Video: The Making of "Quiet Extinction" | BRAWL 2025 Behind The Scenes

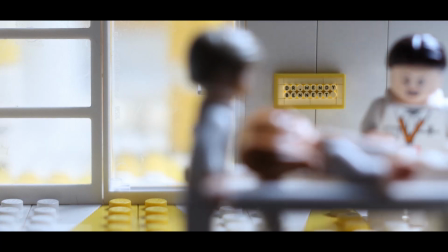(78:00)
One of the reasons that I chose Wendy as the first name for this character is the fact that if you cover up some of the letters, it says end,
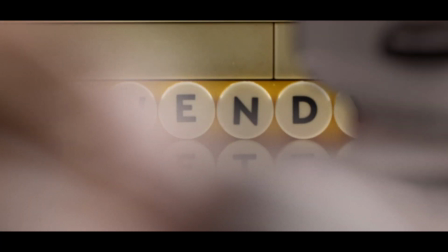(78:09)
which I really wanted to do. So it was just a name that I picked so that way I could cover it up and end.
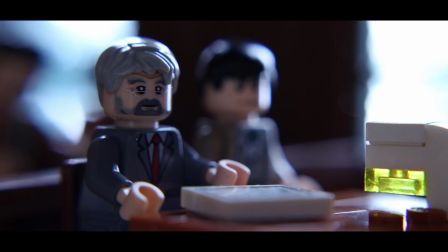(78:16)
The gavel hammer slamming down, again, this is another shot where the sound effect just sells it so much.
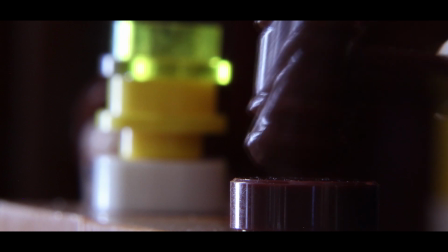(78:25)
Yeah, this Lego piece, I love that I have this Lego piece. It's such a good piece. You could brick build one and it would probably look just as good, but to have this this mold of this minifigure piece just looks so good. There's a bit of motion blur as well, so that's in camera.
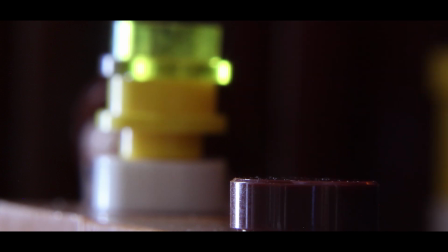(78:40)
So that's me holding the arm that's holding the hammer and then moving it as the exposure's being taken.
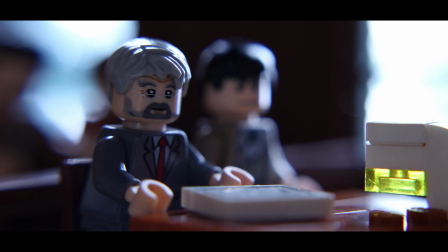(78:47)
Might have been a 1 second exposure. Can't remember. Then we have this shot here.
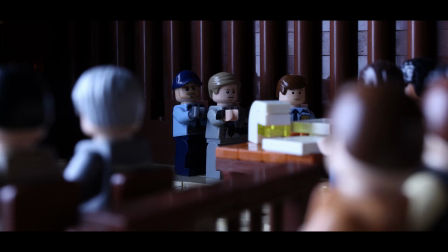(78:52)
This is the only time I got really frustrated while animating because I'd bumped the camera when I was partway through doing this shot.
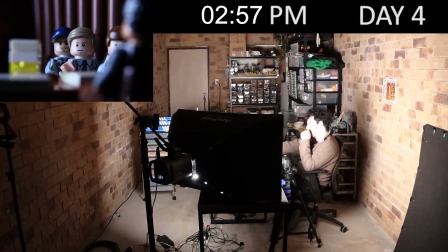(78:58)
And I'm like, oh, I can never line it back up to where it was.
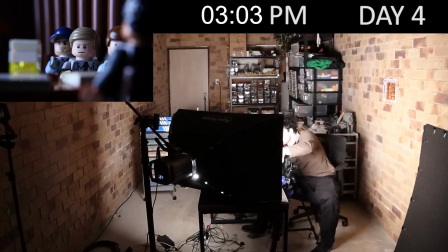(79:02)
And I didn't want to reanimate what I'd done already because it was a pain because a lot of the characters are really close together.
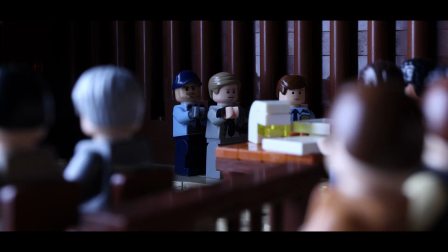(79:08)
So I chose a different shot. So I'd started animating from this angle.
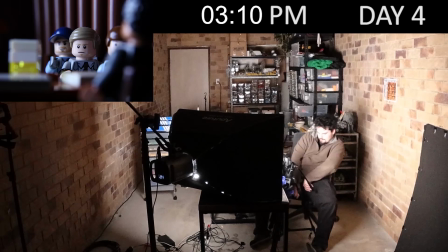(79:11)
And I was really annoyed because it's very similar to the first shot.
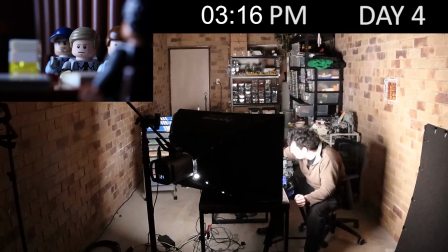(79:17)
So it really feels like a jump cut. So when I was animating it, I was just so upset at the time.
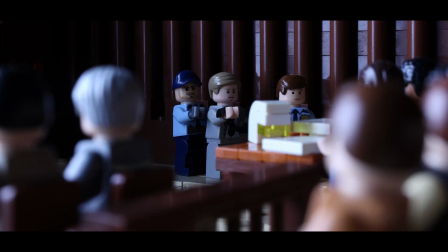(79:24)
I was just like, I just want it to be done. So I only animated a little bit of this and then I just got too annoyed and I was like, all right, we're done here.
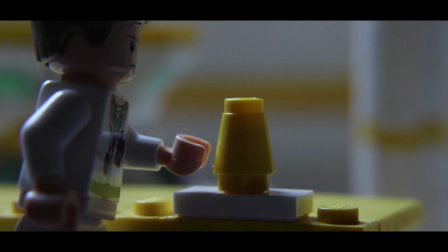(79:32)
I've animated enough of this. We have the Bunsen burner shot.
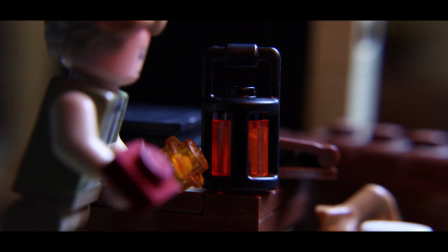(79:36)
Again, I love the parallel with him striking the match and lighting the lantern in the start with the same framing and stuff.
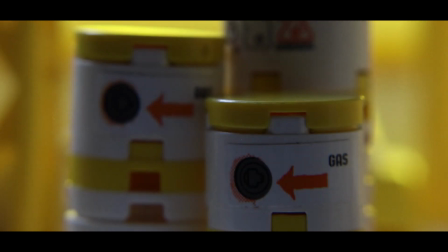(79:43)
I just love the parallel so much. Then we've got the gas. I have no idea what Lego set these these sticker pieces are from, but I'm so glad that I have them because they just work so well in this context. And then we've got the turning of this valve, and then we've got the fire, caution.
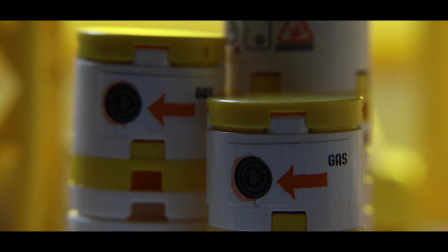(80:02)
All these pieces, I'm just like looking through my collection and I'm like, oh, these are white or yellow.
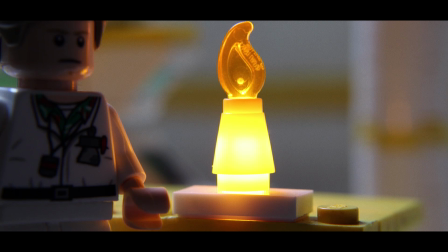(80:07)
So I'll just grab every white and yellow piece that I can find and hopefully integrate it into the set,
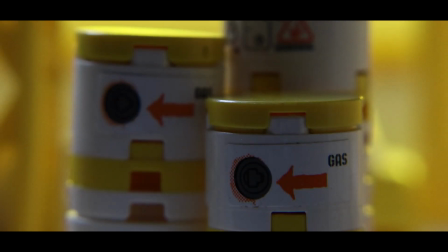(80:13)
and it'll also double up as the mod element as well. So these work out well.
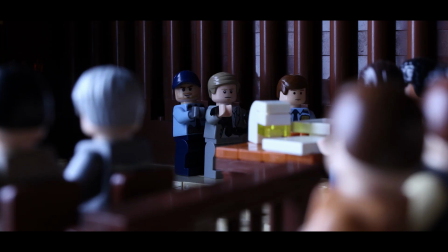(80:19)
So these 4 shots tell a little mini story. This shot again, just the same animation done again. I really hate doing that, reusing animation and reusing shots because you can always tell. So I tried to do it as few times as possible, but it was so difficult with such a long runtime.
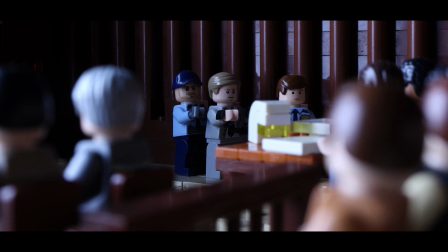(80:38)
It was just very, very difficult to do such a thing. And there was only really 5 minutes of animation.
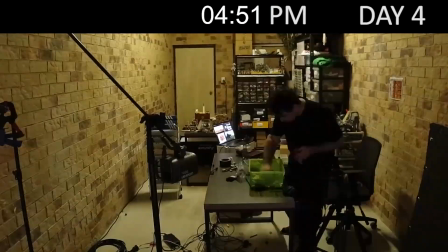(80:44)
So the rest of the runtime, it's either looped animation or it's hold frames.
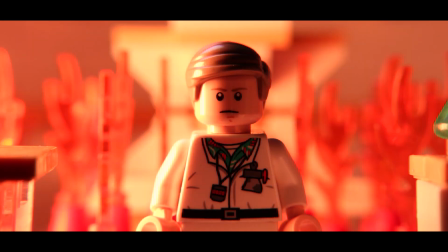(80:50)
I love this shot. I wish the police lights were more prominent.
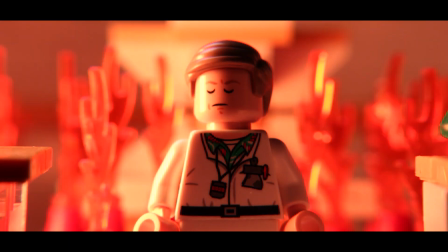(80:55)
I'd really stitched myself up by using the police built-in effect that flickers the light like police lights.
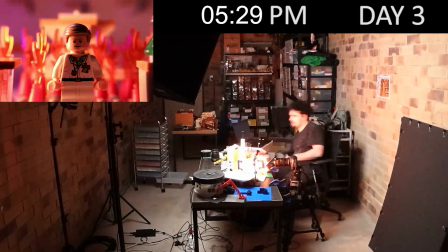(81:03)
I thought if I did that and took the picture at the right time, it would come up,
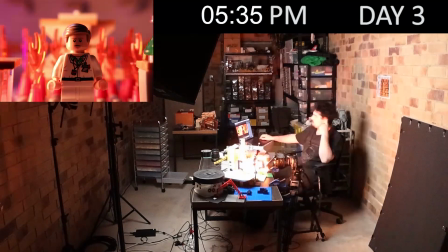(81:08)
and it would save me on having to change the light from red to blue each time. It would just be on loop. But it didn't end up working. It wasn't as prominent in the shot as I wanted it, which is unfortunate.
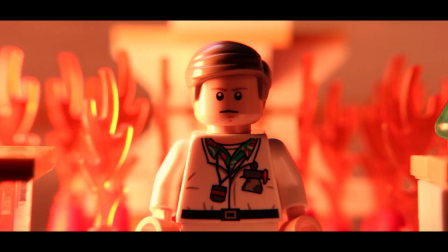(81:19)
But it also doesn't really make sense because we haven't seen any windows.
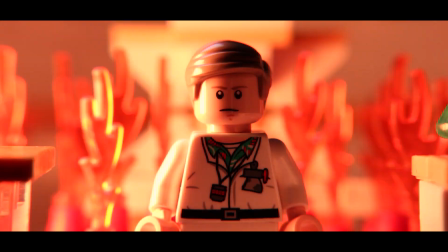(81:23)
The original idea was there was windows in the science lab so that way I could get sunlight in for some of the shots.
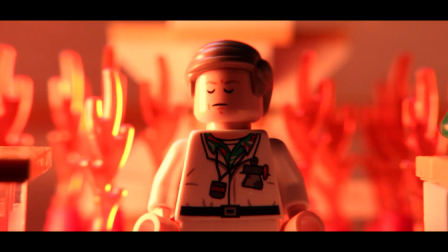(81:30)
And then it would make more sense for the police lights to be here because the police cars would be outside the window.
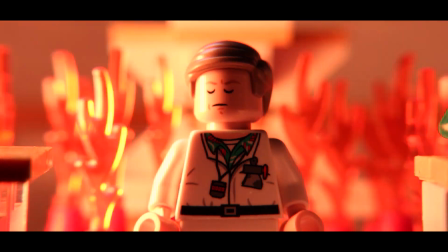(81:35)
So it's probably better that it's as subtle as it is. It doesn't feel as out of place.
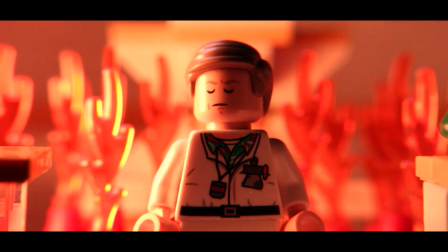(81:39)
But the fire flicker, that's the fire effect, again, built into the LED lights that I have.
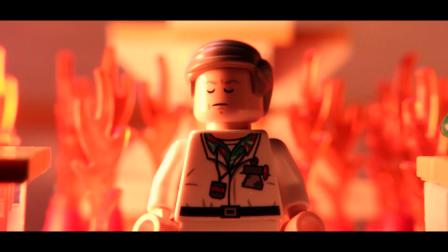(81:45)
So that's just flickering different colors of orange and red.
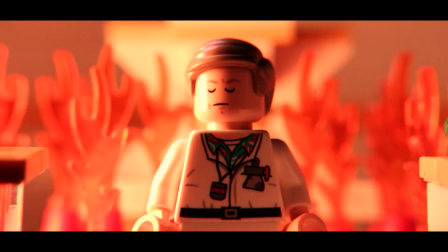(81:50)
There's not much animating going on here. It's just a couple frames that are on loop, and then it's a digital push in.
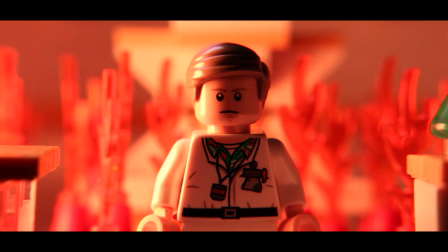(81:56)
There's enough dolly shots where the camera's physically moving in to where a digital zoom like this doesn't feel as out of place.
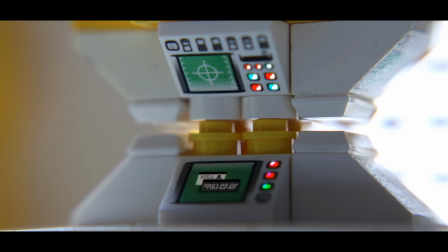(82:05)
Got another shot of the computer with the time and the date on it.
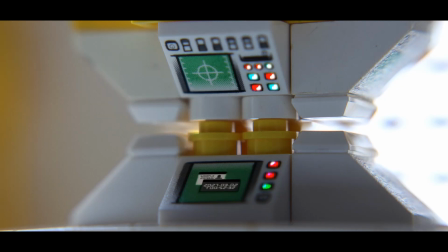(82:09)
The time and date, I decided to go with this layout because it's very computer oriented, right? It's the date and the time system that you would see that a computer would have to read.
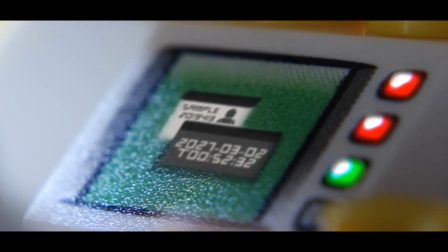(82:20)
I originally wanted the time zone as well to be after the time as well, but it just would have been extra numbers that probably wouldn't make sense to most people. So I didn't include that.
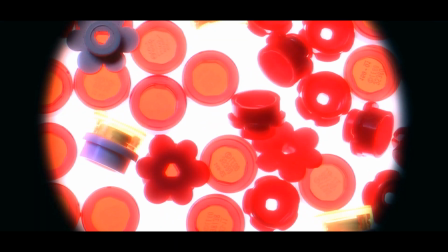(82:32)
We've got more microscope shots here at the end. I was just having so much fun with the setup that I had that I was like, oh,
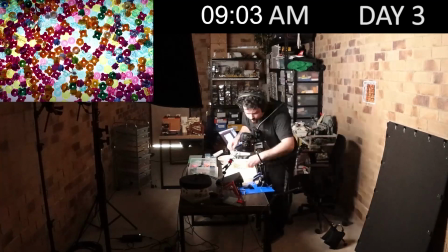(82:38)
I just want to grab more Lego pieces that I have and just do more microscope stuff because it was so much fun and they looked so good.
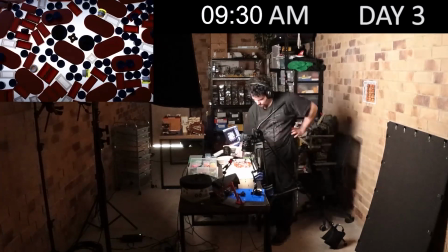(82:45)
So I was just thinking to myself, even if I don't end up using these, I'm just going to animate some more anyway.
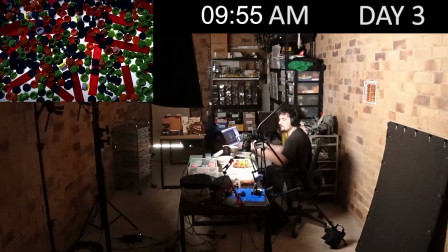(82:51)
So I spent like another half an hour just grabbing random Lego bricks and animating them moving around.
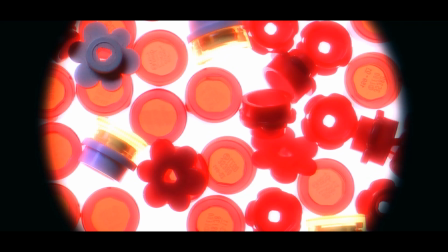(82:57)
So I'm glad that I got to incorporate them into it here. The Lego bricks here, I can't remember what the reference image was.
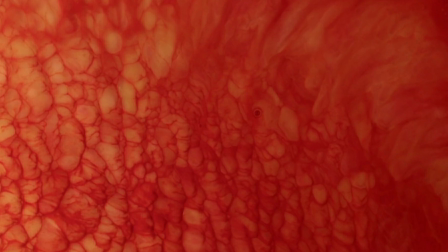(83:05)
I'll put it up on screen here, but it's like blood vessels. And I was imagining if this was on screen under a microscope, they would like expand or contract.
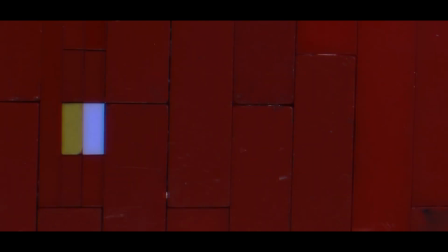(83:13)
And I wanted to do that with this. And it turned out so well with the clicking in of the Lego bricks.
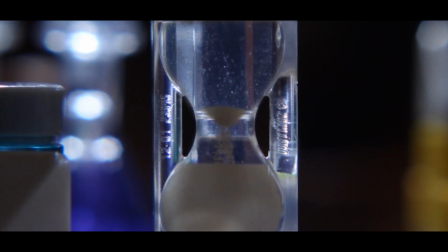(83:20)
Then we've got the close-up of the sand in the hourglass.
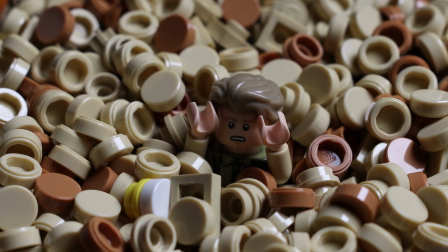(83:24)
The original concept was to have the Doctor inside sinking into the sand and reaching out with his hand like he's getting sucked in,
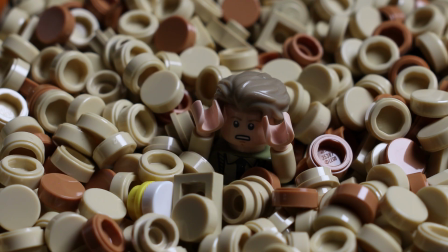(83:32)
but it didn't work story-wise, right? And all the other shots that we have are pretty much grounded in reality, so it would have felt too out of place.
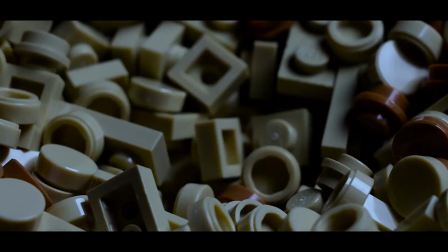(83:40)
So I decided against it. But the close up of the sand, the bits of sand moving, I love how it turned out.
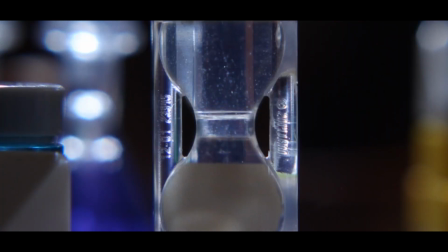(83:48)
And then we've got back to this tighter shot of the one that we had before in the barn of the hourglass, and it just works so well. The music that's happening over this final sequence, I was looking at Reddit,
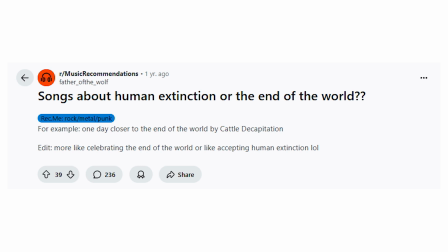(84:03)
and I was looking through a Reddit thread that was talking about songs that have to do with the end of the world. And I was like, oh, that'd be pretty fitting for my film. So I was looking through a lot of the comments and ended up listening to a lot of them while I was doing the visual effects.
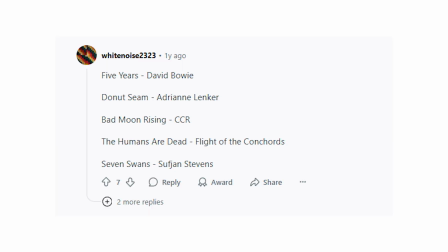(84:19)
And a lot of them were like heavy death metal.
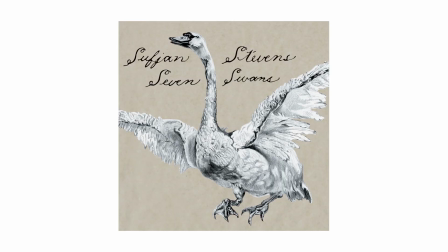(84:23)
But then I finally stumbled upon this piece of music, and it had the banjo playing, and I was about to pass on it. I was about to go, oh, well, this isn't what I was thinking at all for it. But I'm listening to the music, and it's just perfect. It's such a great song.
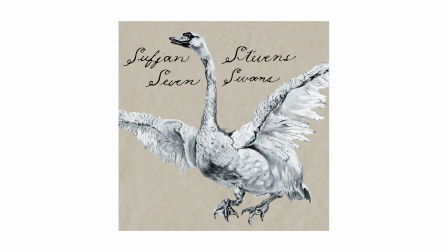(84:40)
I recommend you listen to it in full because it's got a piano part at the first chorus, or like earlier in the song, that is so good. I wanted to include it somewhere, but I just couldn't find a place for it.
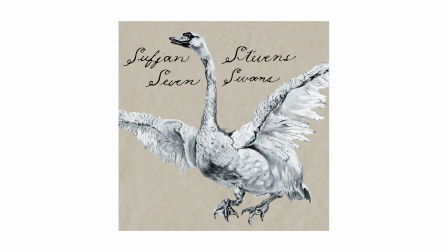(84:53)
But yeah, so I grabbed parts of the song that have no vocals, which again is a shame because a lot of the vocals is what makes it so good.
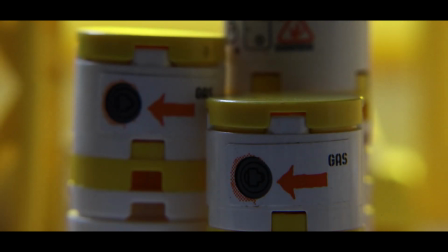(85:02)
But I wanted the final monologue to really break out through the music.
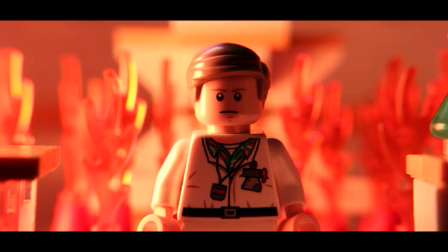(85:06)
The first time that I put it on the timeline and listened to it and watched it with the visuals of the assembly cut that I had goosebumps.
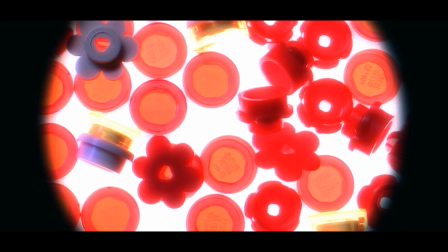(85:14)
And even after watching it heaps and heaps of times, I still get emotional. Yeah, it just works so well.
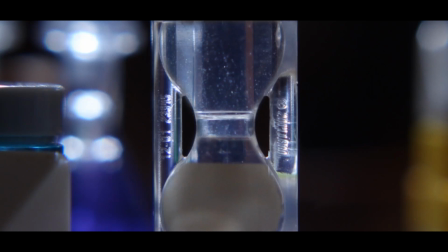(85:20)
And I'm so lucky that I found such a great piece of music. Directed by Jacob Shrimpy, so that's me.
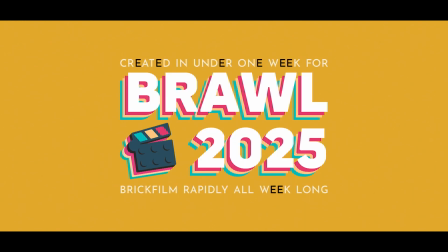(85:26)
One of the other things with the contest rules is it says that the titles and end credits don't need to have the mod element present.
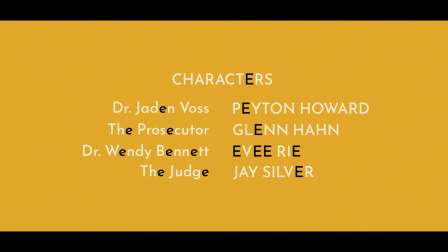(85:37)
But I thought it would be funny, and I came up with this idea before BRAWL even started, to have the mod element in the end credits, even though it's not animation.
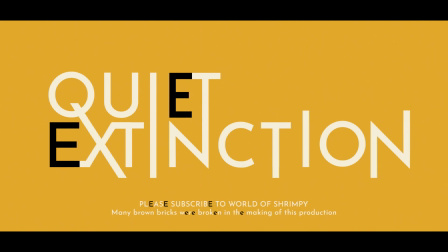(85:47)
And then I hardly even used the letter mod element of the letter E. If we have a look at the Wendy Bennett sign,
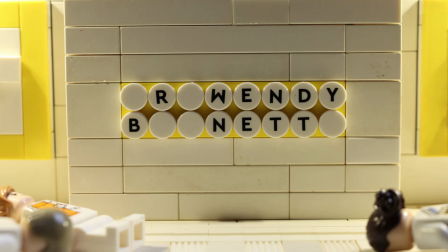(85:55)
I purchased these 1x1 tile round pieces that have all the letters of the alphabet on it, and it's one of the greatest purchases ever because it's great for these contests like Thack and BRAWL because it's got the letter printed on a Lego piece,
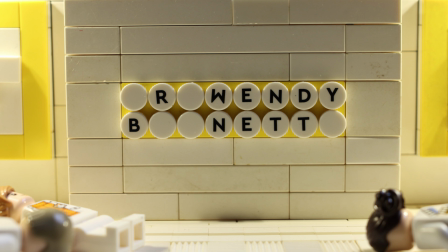(86:11)
so it's great to like sneak in. But I hardly even used it. I only used it for that shot, which is unfortunate.